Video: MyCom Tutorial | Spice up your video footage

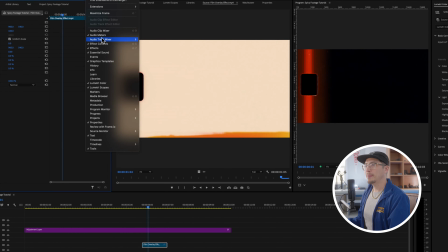(8:13)
And if you don't see that, again, just go to Window and Effects Controls.
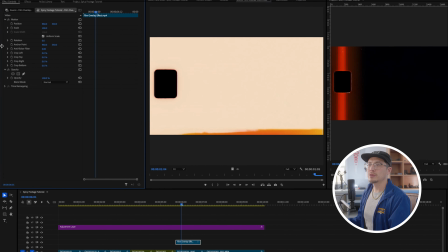(8:19)
It'll be right there. And what we want to do, sometimes these are all closed up.
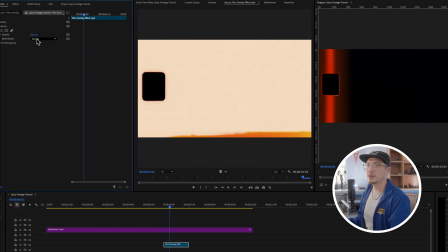(8:22)
Just scroll down the opacity, and you can change the opacity if you want to.
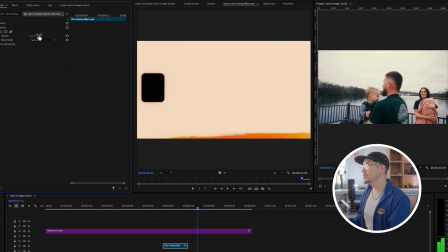(8:29)
And you can kind of see how, I mean, that looks decent. If we change the opacity there, let's click on it again.
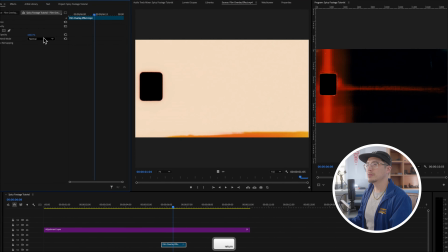(8:37)
Let's take it up to 100%. And what we want to do is to knock out this black here. And the way we can do that is under this. So first section, this second section, if you darken it,
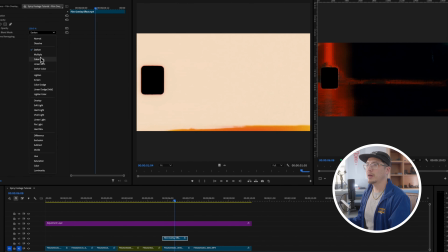(8:51)
it'll basically take what's the brightest and make that opaque or white. And you can kind of scroll through here and see the different effects.
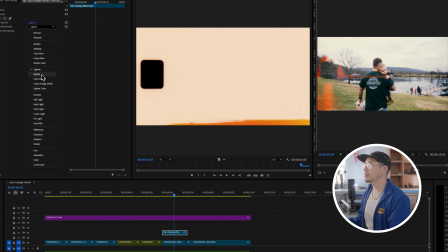(9:01)
This panel here, light and screen color dodge, will take what's black and make that transparent.
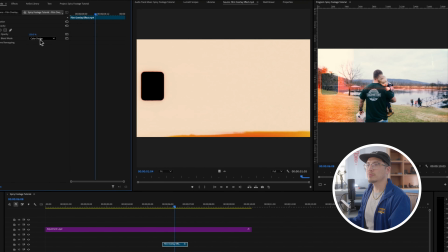(9:07)
And so again, this is all personal preference and taste, however you want to do it.
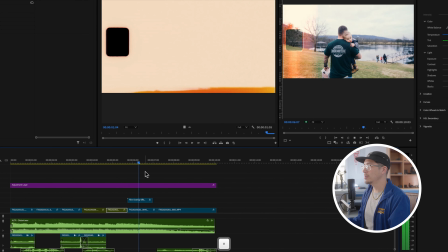(9:12)
This linear dodge may be good just to kind of, boom, just to kind of add
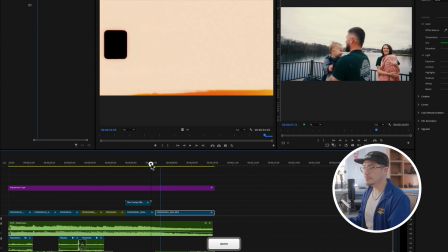(9:19)
that little layer, and then it kind of wipes out here.
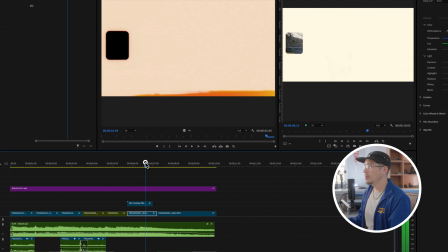(9:24)
So if you want to like take this portion where it turns white and make that a transition element,
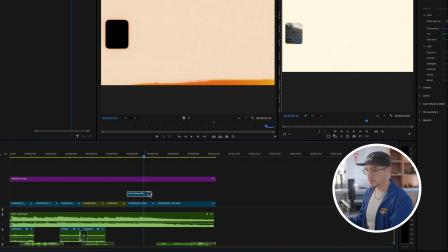(9:29)
we can just hit M, mark that, puts a little marker right here, and drag that over the transition area.
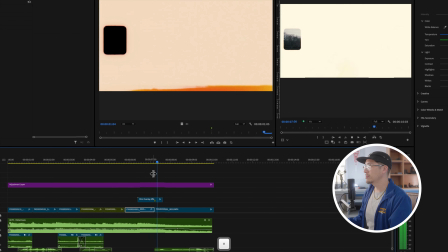(9:36)
Boom. And so now we have this little transition of film, which looks good.
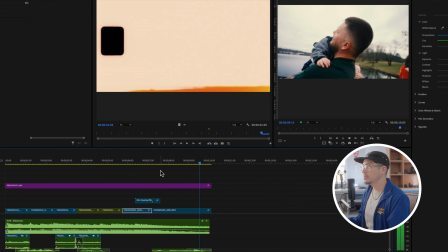(9:47)
And so this would be like a film transition, which again adds the little nostalgic effect, so we can watch it again.
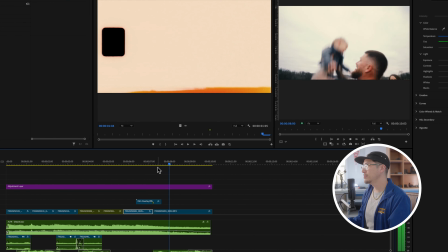(9:55)
Boom. Okay, we can do that.
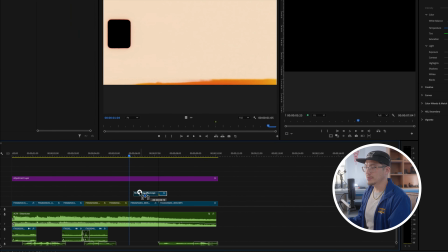(9:58)
Or what we can try to do is just extend it, just copy it and paste it over everything.
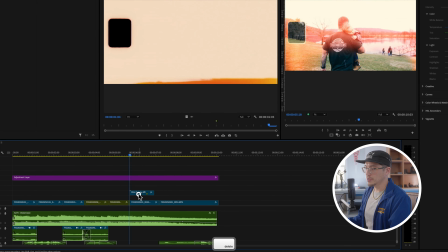(10:05)
And maybe what we can do is just copy and paste it over the whole clip.
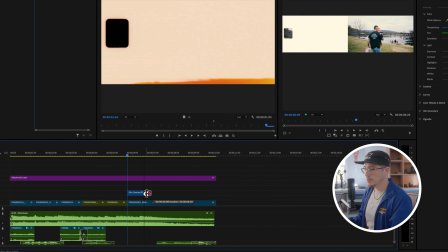(10:12)
And I'm going to drag this back to where the white element is not there.
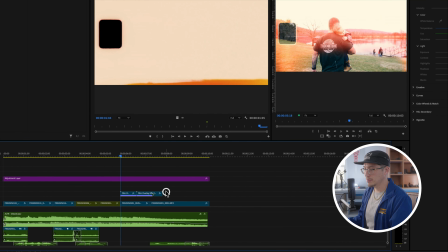(10:19)
And maybe what we can do is drag this back.
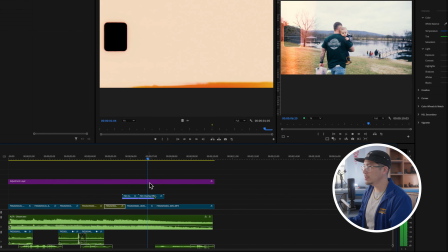(10:24)
Okay, so we'll have a little bit of transition into the family aspect, and then boom, full transition to the last shot.
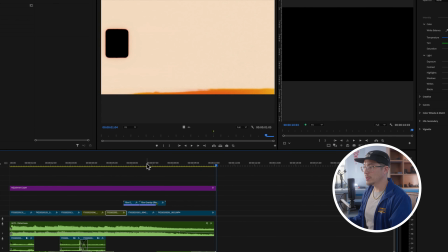(10:30)
So that's something we can do to kind of spice up the footage.
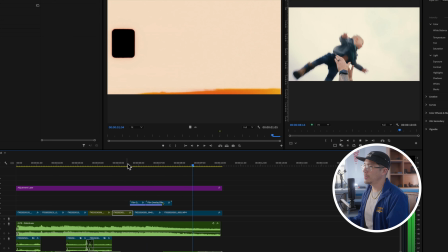(10:34)
Again, just a way to make it feel a little bit more nostalgic and a little bit more heart-grabbing.
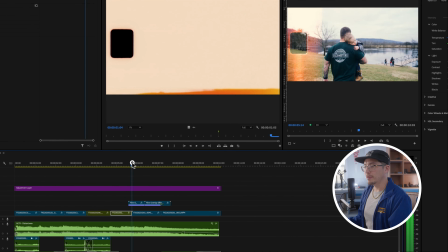(10:40)
So step number 2 is to add a free film overlay effect.
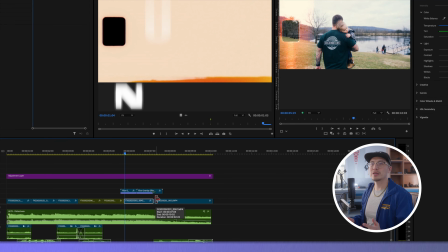(10:45)
And the last thing we can do, we talked about this before a lot, is adding sound design to help sell the effect.
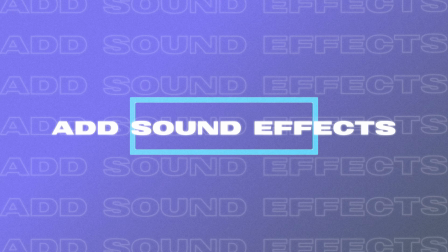(10:51)
So what we can do, again, go back to Google,
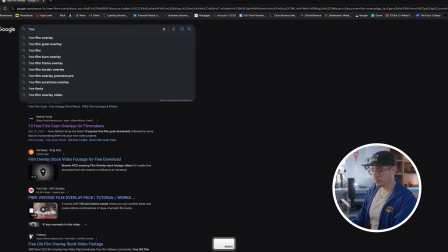(10:56)
and we can do free, let's see, film, free 8mm film sound effect, SFX.
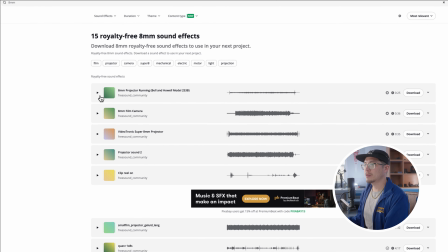(11:08)
So let's see here, projector running.
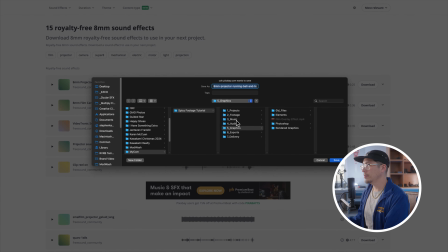(11:15)
Sounds great. Let's download, and we can put this in audio, sound effects, and save.
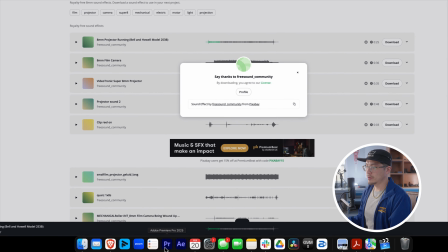(11:23)
Okay, and so we go to Premiere, and then
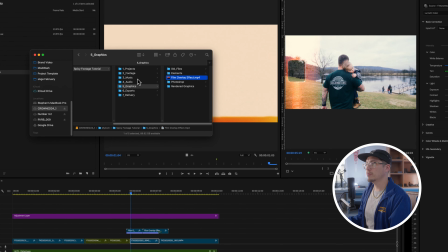(11:29)
let's go over to our project, back to Finder, and we'll drag that in, audio, sound effects, and there it is, 8mm.
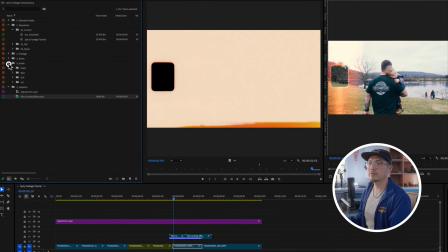(11:37)
And so what we can do here, have the same folder structure inside of Premiere.
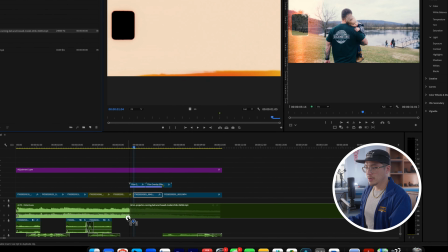(11:42)
Drag this into sound effects, boom, 8mm. And what we can do, just kind of drag this in, you can kind of see where it spikes right here.
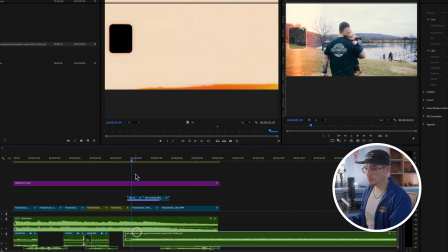(11:51)
So I'm going to drag this, and right when it spikes, I'm going to set that to where
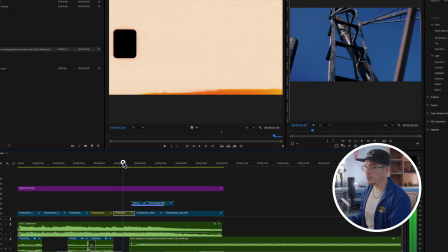(12:01)
our film animation starts. So let's try it.
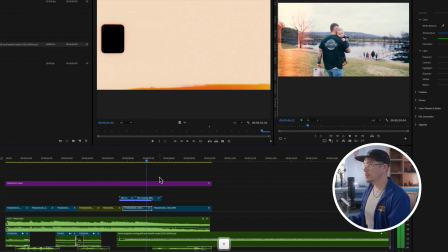(12:08)
So you can kind of hear it running still after the sound effect ends.